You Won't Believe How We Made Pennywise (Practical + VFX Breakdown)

Next, we're gonna get into our close-up shots, but first... Greetings, children.
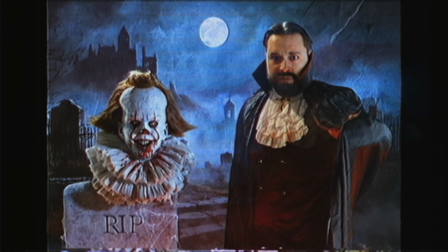5:39 Hiya, Georgie.
I am Baron Bloodsworth. You know what's spooky?
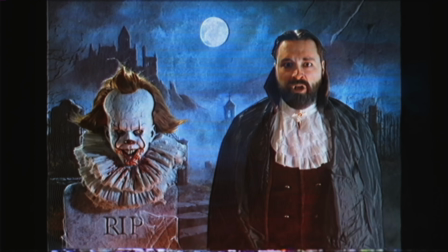5:46 The wrong music for your project. Like joy in your jump scare. A grave mistake.
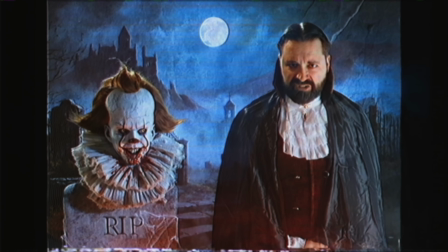5:55 Music isn't just filling the scene.
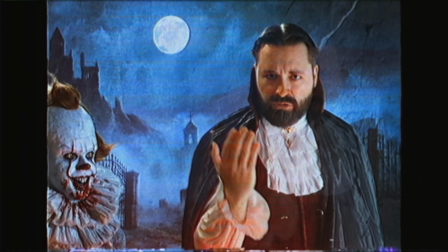5:57 It's an emotional tool to inform your audience of your intent, or even subvert their expectations into something.
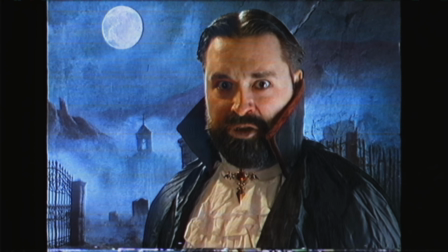6:07 It is a pivotal piece of the puzzle, and can make or break your project, which is why I love Soundstripe.
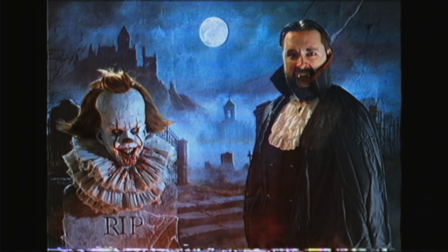6:15 Soundstripe. Pop, pop, pop, pop. Their library is in stock.
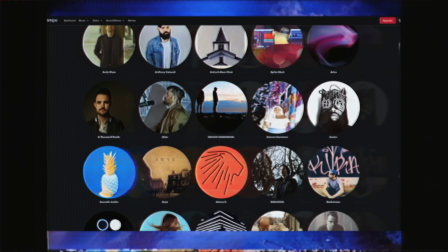6:20 It's a curated catalog of over 58,000 tracks by real artists. so you get fantastic options like this.
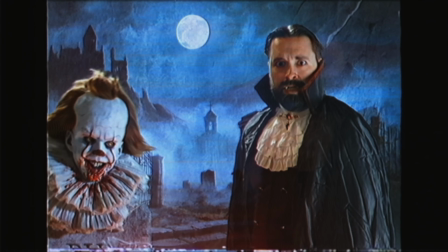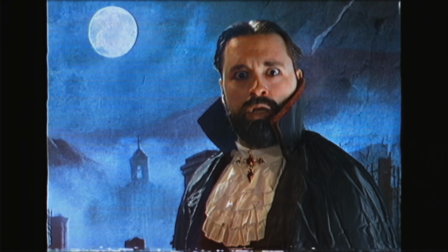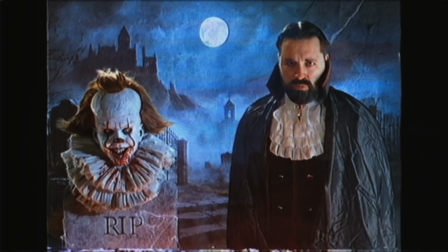6:42 Spooky feel terror. Spooky. Like the terror one can feel hitting upload, waiting for a possible copyright strike.
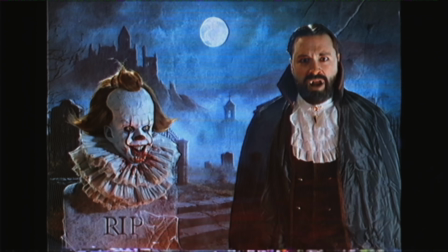6:51 But not with Soundstripe. Every track is fully cleared and ready to use anywhere.
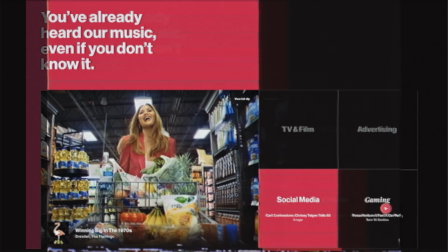6:57 YouTube, socials, broadcasts, the crypt.
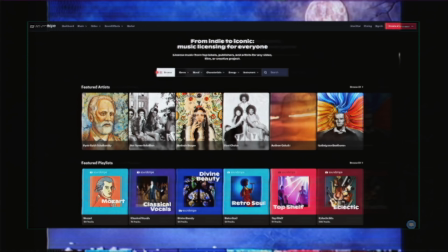7:00 No confusing exclusions, just hauntingly simple licensing, so you can create and post without fear.
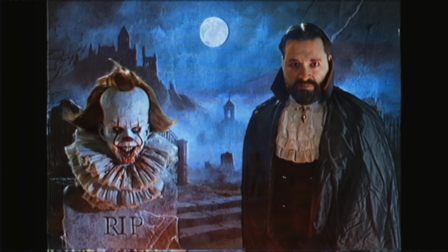7:09 Tasty, tasty, beautiful fear. And the best part is their stems. You can tailor each track to the needs of your project.
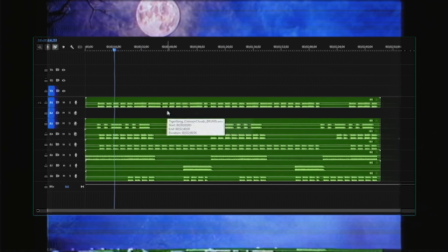7:15 You don't want the drums? Then suck it right out.
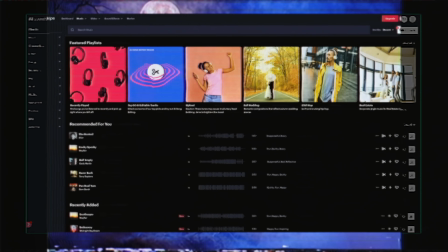7:20 So embrace your creative control and worry-free posting by trying Soundstripe for yourself.
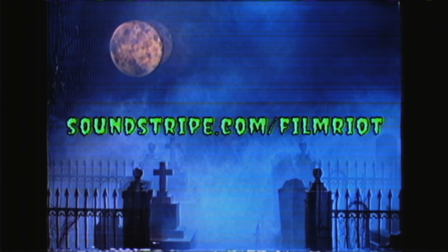7:27 Go to soundstripe.com/FilmRiot and use the offer code FilmRiot10 for 10% off your first purchase.
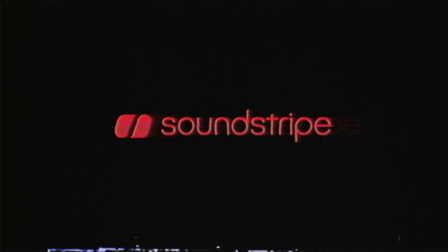7:36 Soundstripe, so good it's in our blood. Worth.
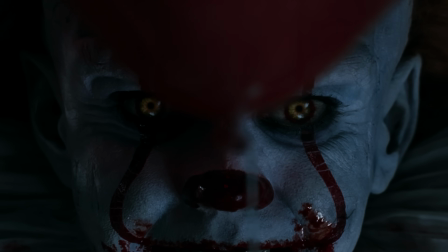7:42 Both of these close-up shots were handled with similar steps. We shot the bust leaning back practically as the main motion,
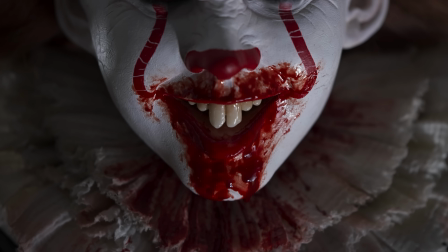7:48 using one bust for the mouth as it had a lot of nice detail for close-ups, and the other bust mostly for the rest.
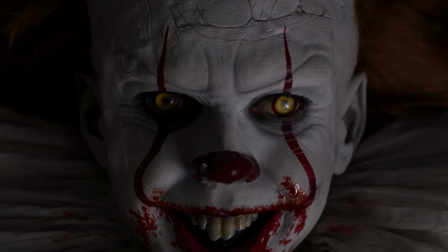7:55 And we did comp a few elements of each for continuity. We also did some moving light passes, similar to how we lit the kitchen as well.
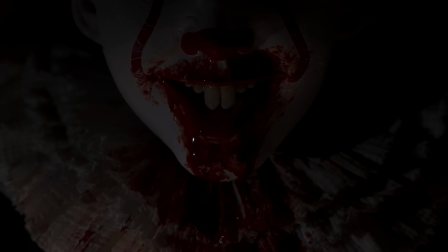8:02 These were mainly used as moving specular highlights over the blood and portions of the makeup, but we also used a pass in the close-up shot of the eyes.
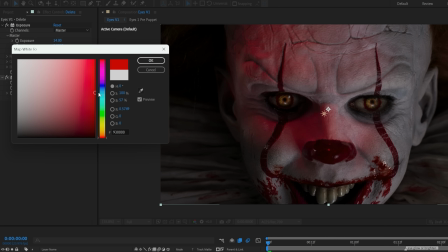8:11 We tinted red again to act as spill from the balloon. We could have just used a feathered mask again, but this way it follows the contours of the face correctly.
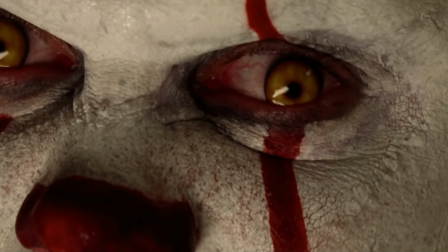8:19 For the real Pennywise, Bill Skarsgård is in makeup and we can see the tiny details of the face paint cracking and the textures, which our bust lacks.
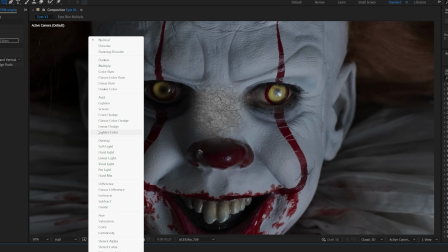8:28 So we grabbed some free stock textures, used feathered masks, and placed them around areas of his face with various blending modes.
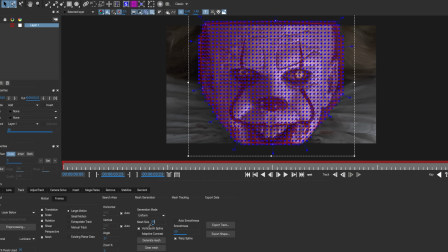8:35 We used Mocha's Pro Mesh Warp Tracker to make these textures stick to his face as he moves,
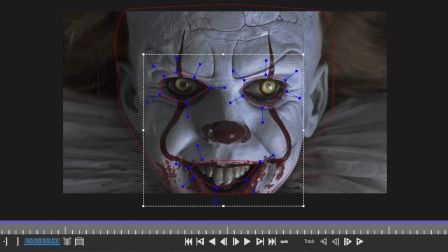8:40 as well as a few 2D tracks which we assigned to null objects. Now, for facial animation, we used the liquefy effect.
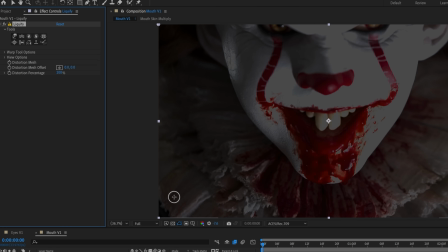8:48 However, when working in ACES, which we are for this project, unfortunately, there are currently a number of effects which are capped at 8-bit, meaning our ACES 32-bit workflow will crush the highlights when effects such as liquefy are applied.
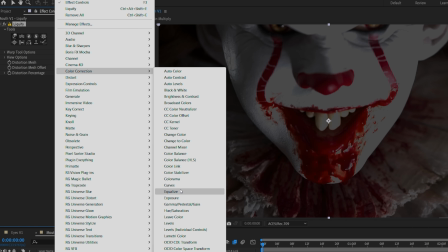9:01 So until Adobe updates this, we found that using an exposure effect placed first to darken the image,
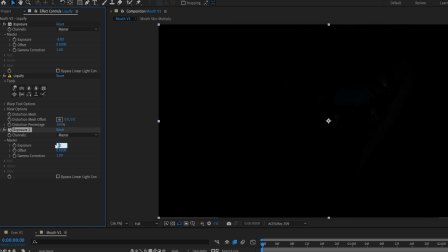9:07 then another copy after an 8-bit effect to bring the exposure back up should help solve the issue,
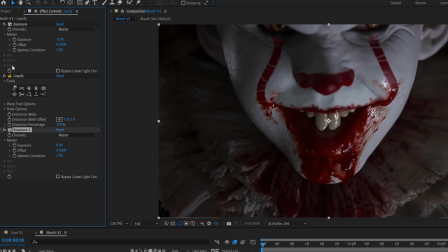9:13 but it could vary per project.
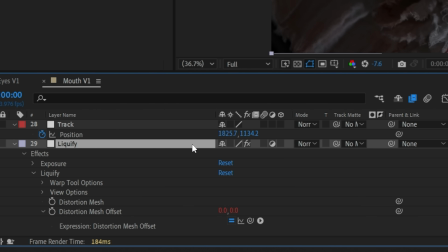9:14 We had a liquefy effect for the mouth area and another for the eyes, each linked to corresponding 2D tracks so that the distortion sticks to the motion pretty well.
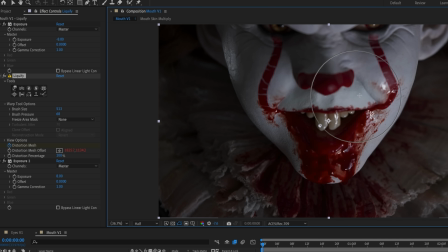9:23 We then keyframed the distortion mesh to change throughout the shot just to give some animated expressions.
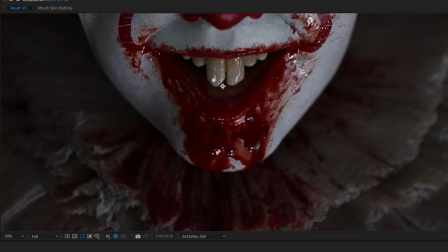9:28 And then we used one to animate some of the blood slowly moving over time. For the eyes, we wanted something more detailed that we could rotate to control direction.